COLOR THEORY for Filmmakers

The manipulation of an audience is a very difficult challenge, no matter if it's TV, cinema or internet. The best way to work this out is by using color theory. Creating visual aesthetics to trigger emotions on your audience.
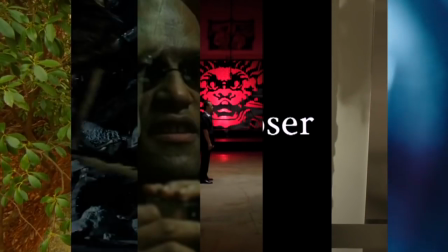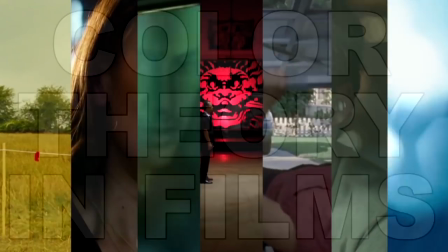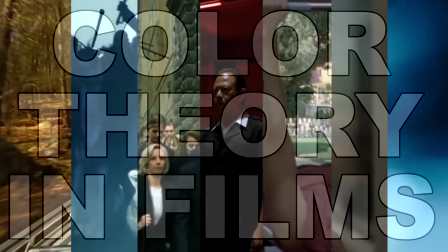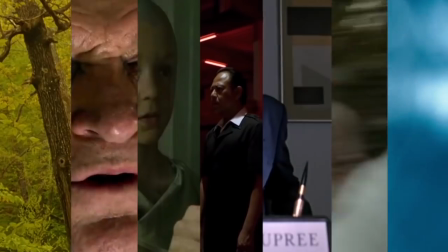I'm Jay and today I'm talking about color in films. Let's get rolling, let's get right into it.
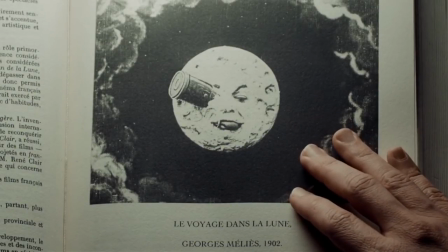(0:45)
As you might know, cinema used to be black and white. Yeah, there were no colors.
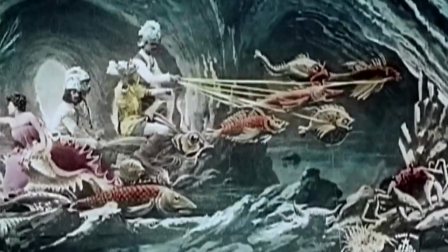(0:50)
So now that we can use color in films, we all seem to have an obsession with colors.
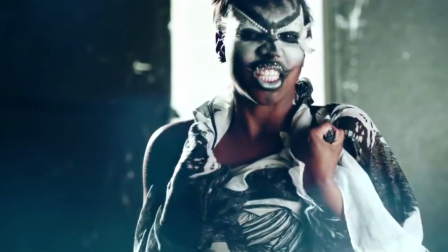(0:56)
So we see colors every day. Colors can be used to sell things to us, to make us feel a certain way,
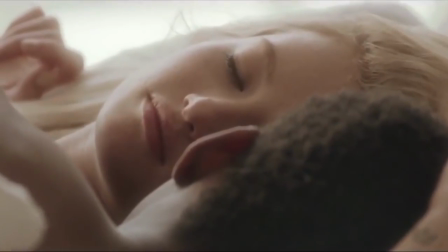(1:03)
and guide our eyes in ways that we might not even be conscious or even notice.
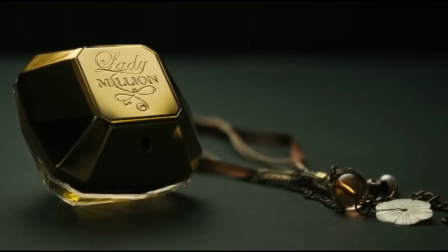(1:09)
Knowing how to use colors effectively, to adjust the mood or an atmosphere, it's really hard for a lot of people to make it work.
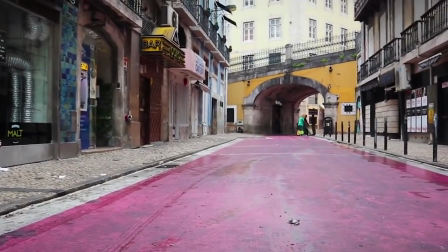(1:17)
So I'm going to try to explain in this video how to create pleasant color schemes.
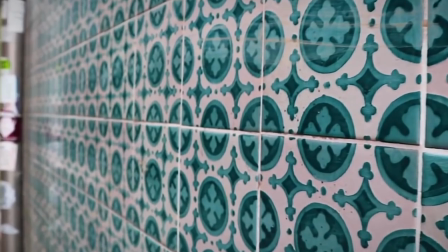(1:22)
This is why as a storyteller it is extremely important to understand color
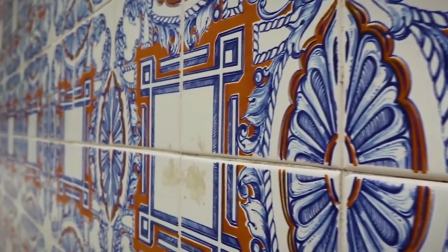(1:27)
and all the different ways that they can be used as a storytelling device.
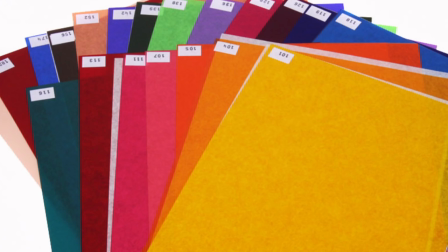(1:33)
from wardrobe choices and color gels to post-production filters movie color schemes play
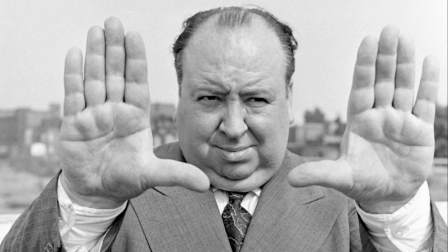(1:40)
a vital role in a director's vision but how can color tell a story well the
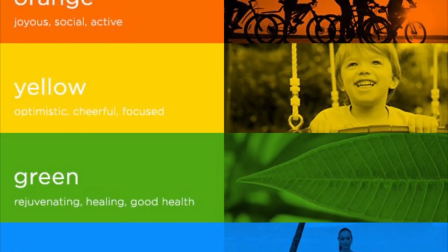(1:46)
simple explanation is because color can affect us emotionally psychologically and even
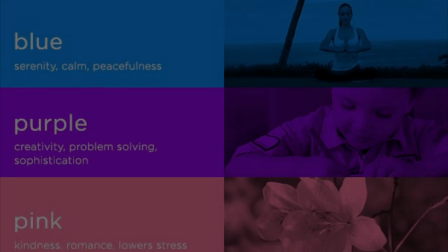(1:52)
physically often without us becoming aware color in film can build harmony or
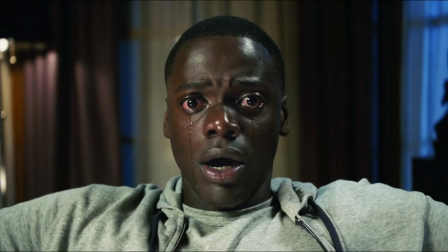(1:58)
tension within a scene or bring attention to certain things.
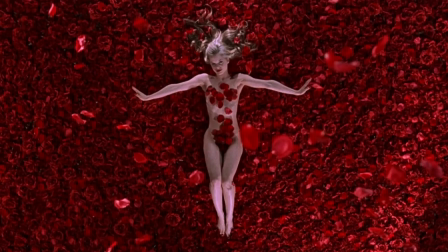(2:03)
When telling a story, colors can provoke psychological reactions with the audience, draw focus to significant details,
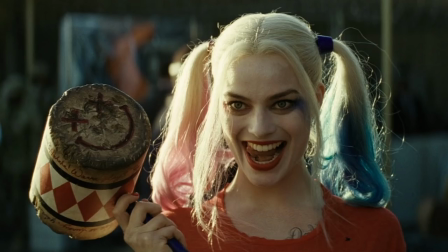(2:12)
set the tone of the movie, represent character traits and more, show changes or arcs in the story.
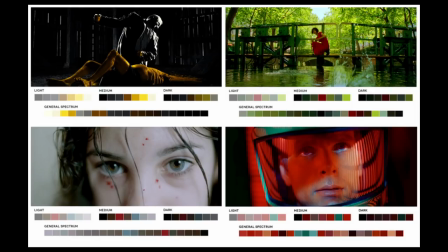(2:20)
When chosen deliberately, a well-placed movie color palette evokes mood and sets the tone for the film.
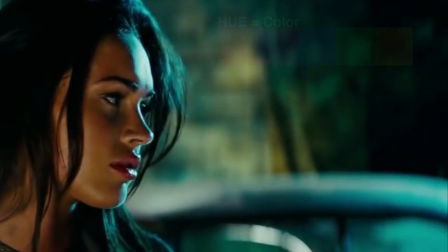(2:28)
The three main components of a color are who, which is the color itself,
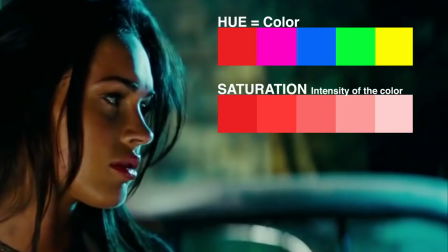(2:35)
saturation, which is the intensity or purity of the color,
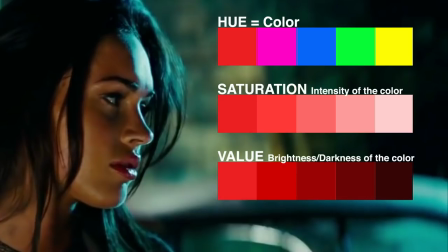(2:40)
and value, which refers to the brightness or the darkness of the color. Many viewers will have predictably similar reactions to certain colors.
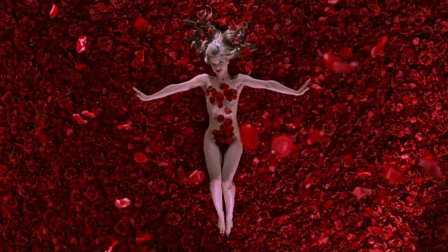(2:50)
A strong red color has been shown to raise blood pressure while a blue color creates a calming effect.
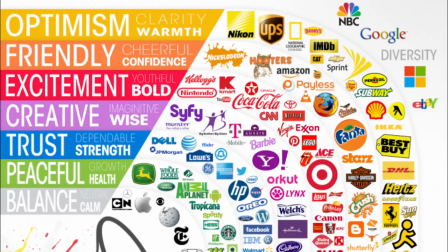(2:57)
Although colors do have associated conventions it's not dogmatic. There are no absolute rules for color selection.
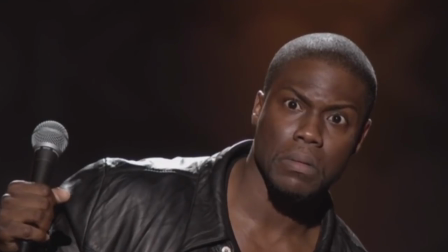(3:06)
Ultimately the viewers reaction to the color is dependent on how it is defined within the film. For example red is probably the color that we react to the most emotionally, might represent fear, death,
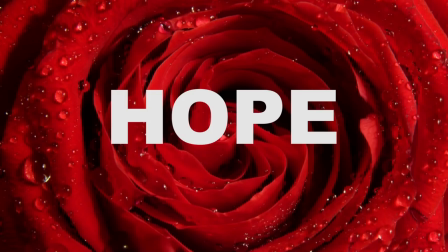(3:23)
foreshadowing but can also represent hope, love and sensuality. Color theory should be understood by filmmakers but never seen as a limitation.
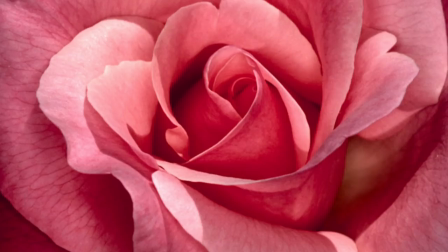(3:34)
Although single, recurring colors can hold a deeper meaning.
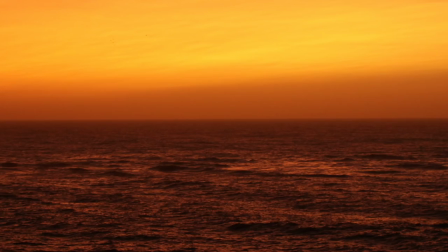(3:38)
A more fleshed-out film palette of colors, also known as color scheme, is most effective in communicating the thematic context.
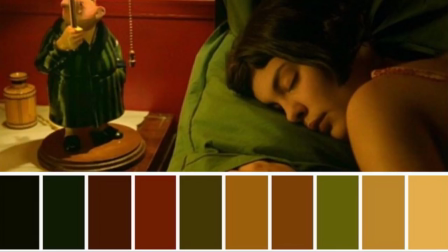(3:48)
Balanced color schemes refer to the harmonious relationship of colors on a color wheel and you say what's the color wheel?